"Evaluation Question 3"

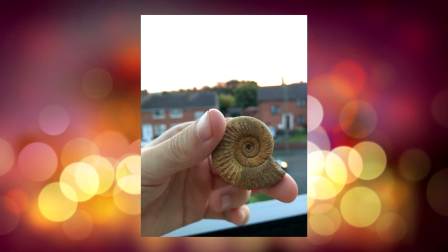Firstly, we've learnt the correct way of portraying social anxiety due to a feedback from a girl who suffered from it herself in the past. She told us about the safe item and the ways in which people suffer with anxiety. This led to us adding the safe item to the production, and this then became a theme throughout all of our media product, as mentioned in the previous question.
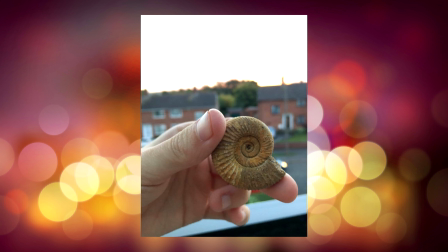The heartbeat sound effect was also added in light of this conversation with the girl. This added good tension and also made the product more realistic.
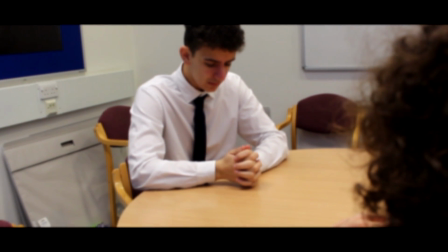In the first draft of the script, we didn't have a resolution, which gave the film an open-ended feel to it.
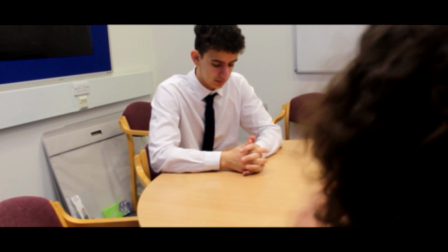In feedback, Vanessa encouraged us to use a counselling scene in the short film to act as a
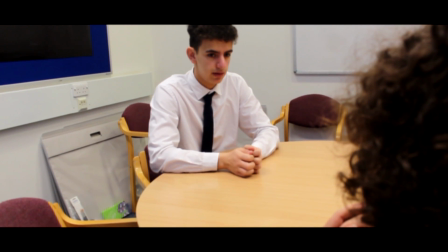resolution/conclusion to the film, and this was something that we received during the pitch of our film.
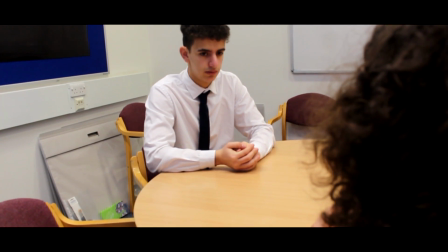We wrote a draft of the script without this scene in, and from this we then compare what it looked like with or without the counsellor scene.
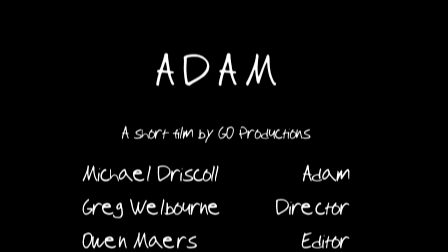As it turned out, the scene acted as a good resolution to the film, and it brought closure to the plot.
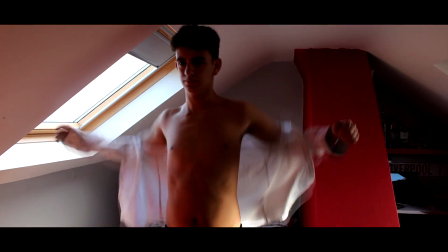We received feedback on an early draft of the film which featured quick zooms to the dressing scene, similar to that of Shaun of the Dead.
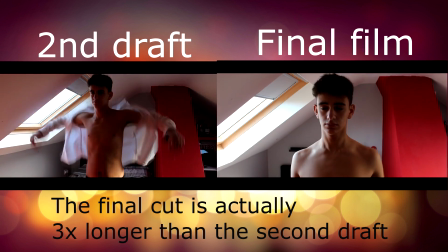Amy and Harriet in our class advised that this editing technique didn't match our genre as it seemed gimmicky, fitting more to a comedy genre.
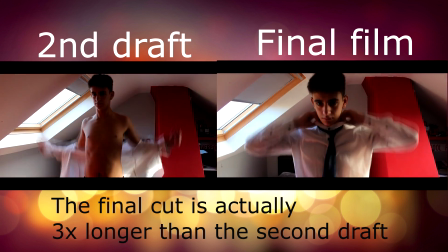As well as this, Vanessa advised that the duration of the shots were too short, meaning we didn't get to know the character or the setting.
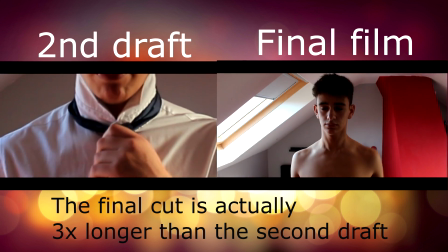As we were aiming for a drama short film genre, this would not match, so we took this part out,
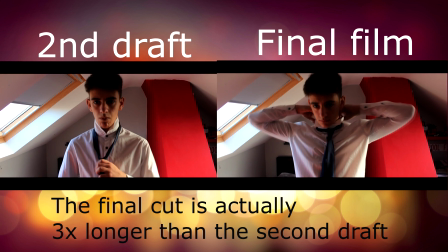making the shots longer so that we got more of a feel for the location and Adam as a character.
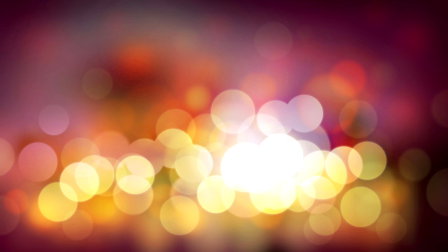Throughout the process, we both received blog feedback every month, which helped us stay on track and on time.
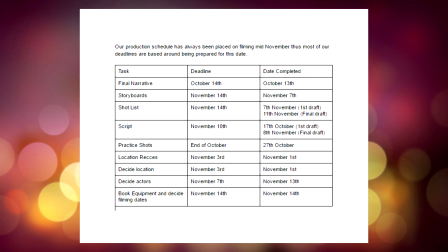The first real amendment she recommended was that we forge a production schedule to make us meet deadlines, and this actually proved to be very effective. For example, we set the internal deadline of finishing our short film by the 15th of December, and this is something we achieved.
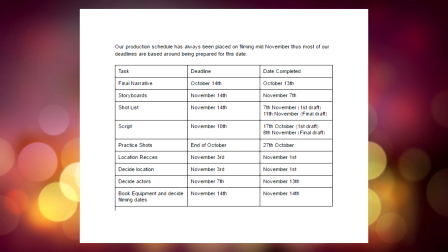Without a production schedule, we may have took longer to finish this part of our coursework.
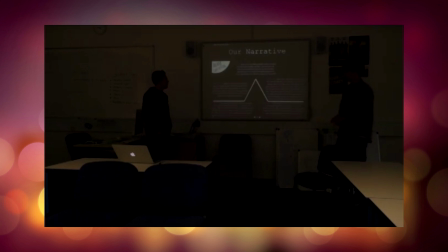The pitch of our short film was a huge part for our audience feedback and resulted in a lot of changes to our film. First of all, we received feedback on our tagline, which at the time was "Can you hear them too?" People said that this made it sound too much like a horror film. They also said that it broke the fourth wall, as it appeared the tagline is questioning the audience directly.
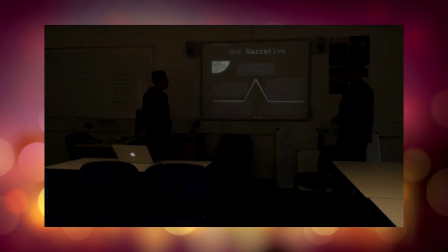It was advised that this was also unfitting with our genre, so we changed it to "Is it just me?" This portrays the idea that Adam is not only questioning his sanity, but also, is he the only person suffering with anxiety?
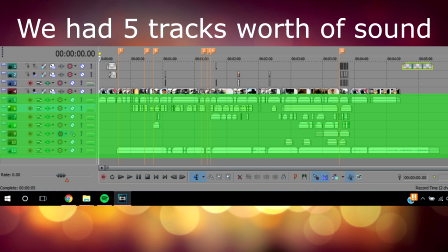In the pitch, we were also told to be sure to pay close detail to sound, as it would be crucial to amplify the sense of anxiety in our film. This meant that in the production of our film, we paid equal attention to visual and sound.
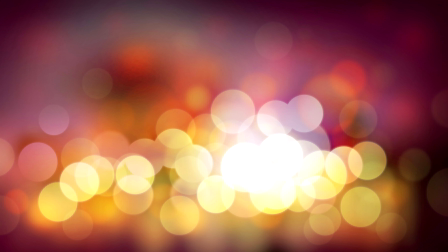After we planned the short film, almost at the stage that we were ready to film, we discovered that our short film shared multiple conventions of the film A Rational Fear of Nothing.
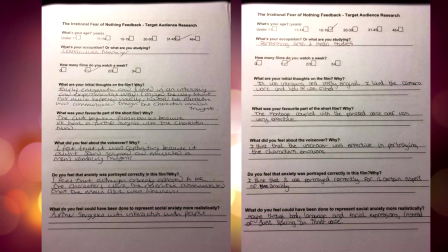We therefore decided to show our media group the film and ask them for feedback on things that did or didn't work within that film. The feedback we received from this procedure was firstly that the piano music worked really well in portraying the narrative, however it was good not to have it throughout the whole entire film.
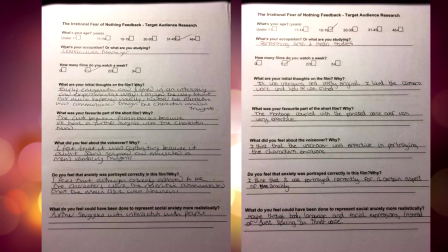We therefore acted upon this feedback and decided to just use our piano music at the beginning and at the end of the film. Secondly,
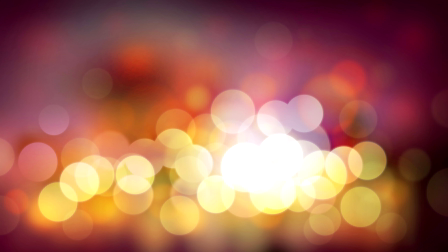people really enjoyed the internal monologue part of the Irrational Fear of Nothing and thought that it was good in telling the narrative and also portraying social anxiety. We therefore decided to have it throughout the whole of our short film as well.
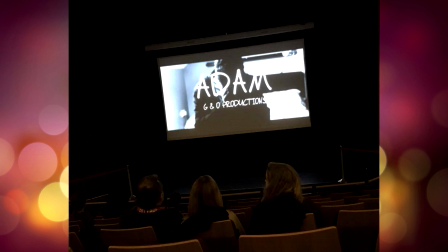So following the screening, we actually put out a questionnaire just asking for opinions on our short film Adam, and this was actually a really crucial part of our feedback and probably the most important feedback we received throughout the whole process. So there were two really important points we gathered from that. We were really worried that the film would seem repetitive,
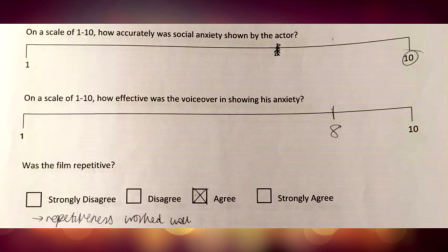given that it's over 3 days and it repeats itself often with shots and setting. So we asked our audience what they thought of that, putting in and disagree or agree box next to was the film repetitive.
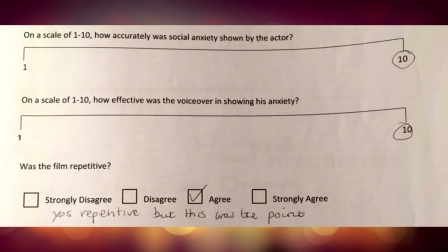People agreed that it was repetitive, but they understood that the repetition included in the film was actually important to telling the story.